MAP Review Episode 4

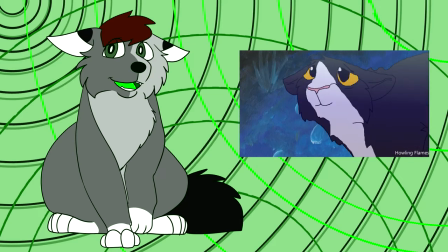He also kind of blends into the tree a little bit, which makes him even harder to see. Finally, we have possum animations, something just like this part.
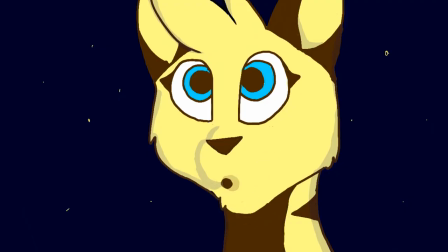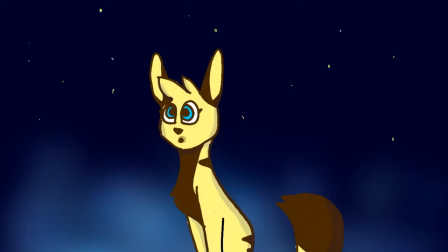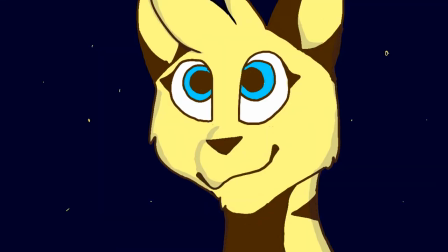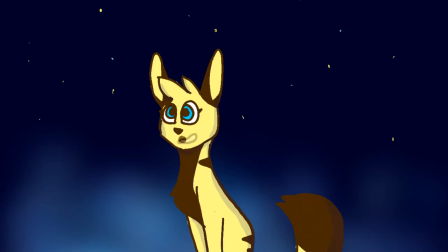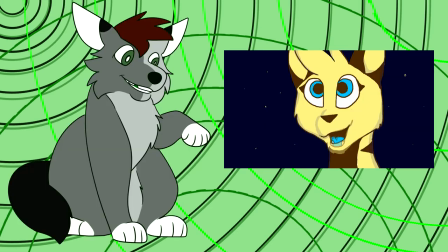Like Super Bunnies, the lip sync is really good at the beginning.
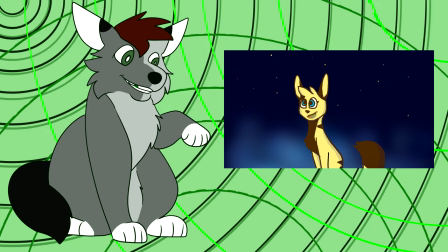I think I could have been able to tell what the character was saying without listening to it, which can be hard to pull off with proper lip sync.
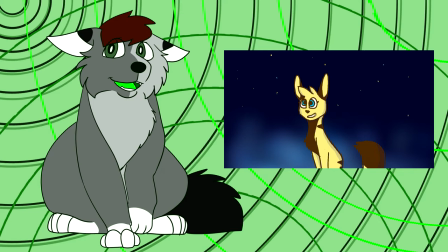I think there are some issues with pacing. I couldn't really tell what was happening at the end instead of having the character slide over at GIFs,
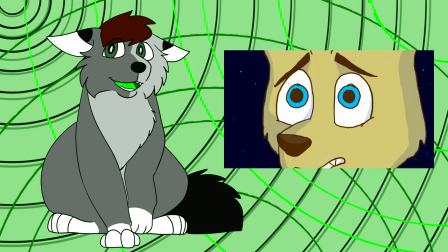have them slide the beginning of the word superhuman and let the audience see the character behind
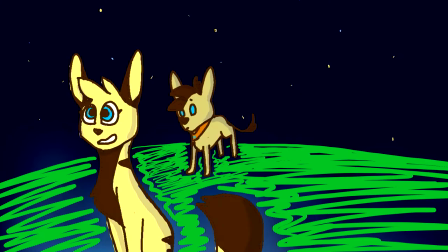them longer than a millisecond that character also seems to be floating i don't know if they're supposed to be or just standing behind them but you may want to add some grass or something under them and if they are floating add a shadow under them on the grass
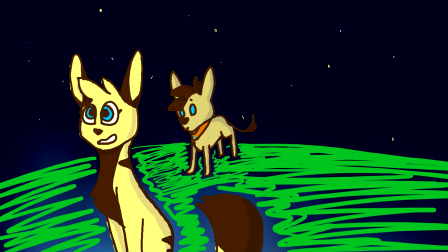so that it still kind of looks like proportionally correct i guess or pull this character up closer to the camera so that it
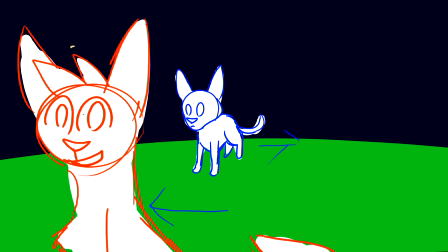takes up more space and it would be easier to hide the other character behind them for a more dramatic reveal if that's what you were going for. So that's all for now. Sorry again for the massive procrastination fest I keep having with this series. I'll try to get right to work on the next episode. Thank you guys for watching and I'll see you all next time. Bye!
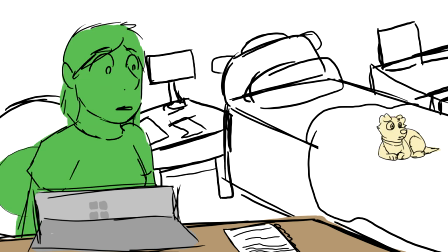Especially the- what are you staring at are
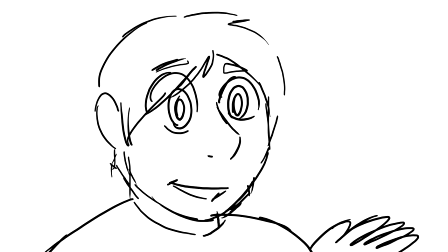you okay the paw movement at the beginning does look a little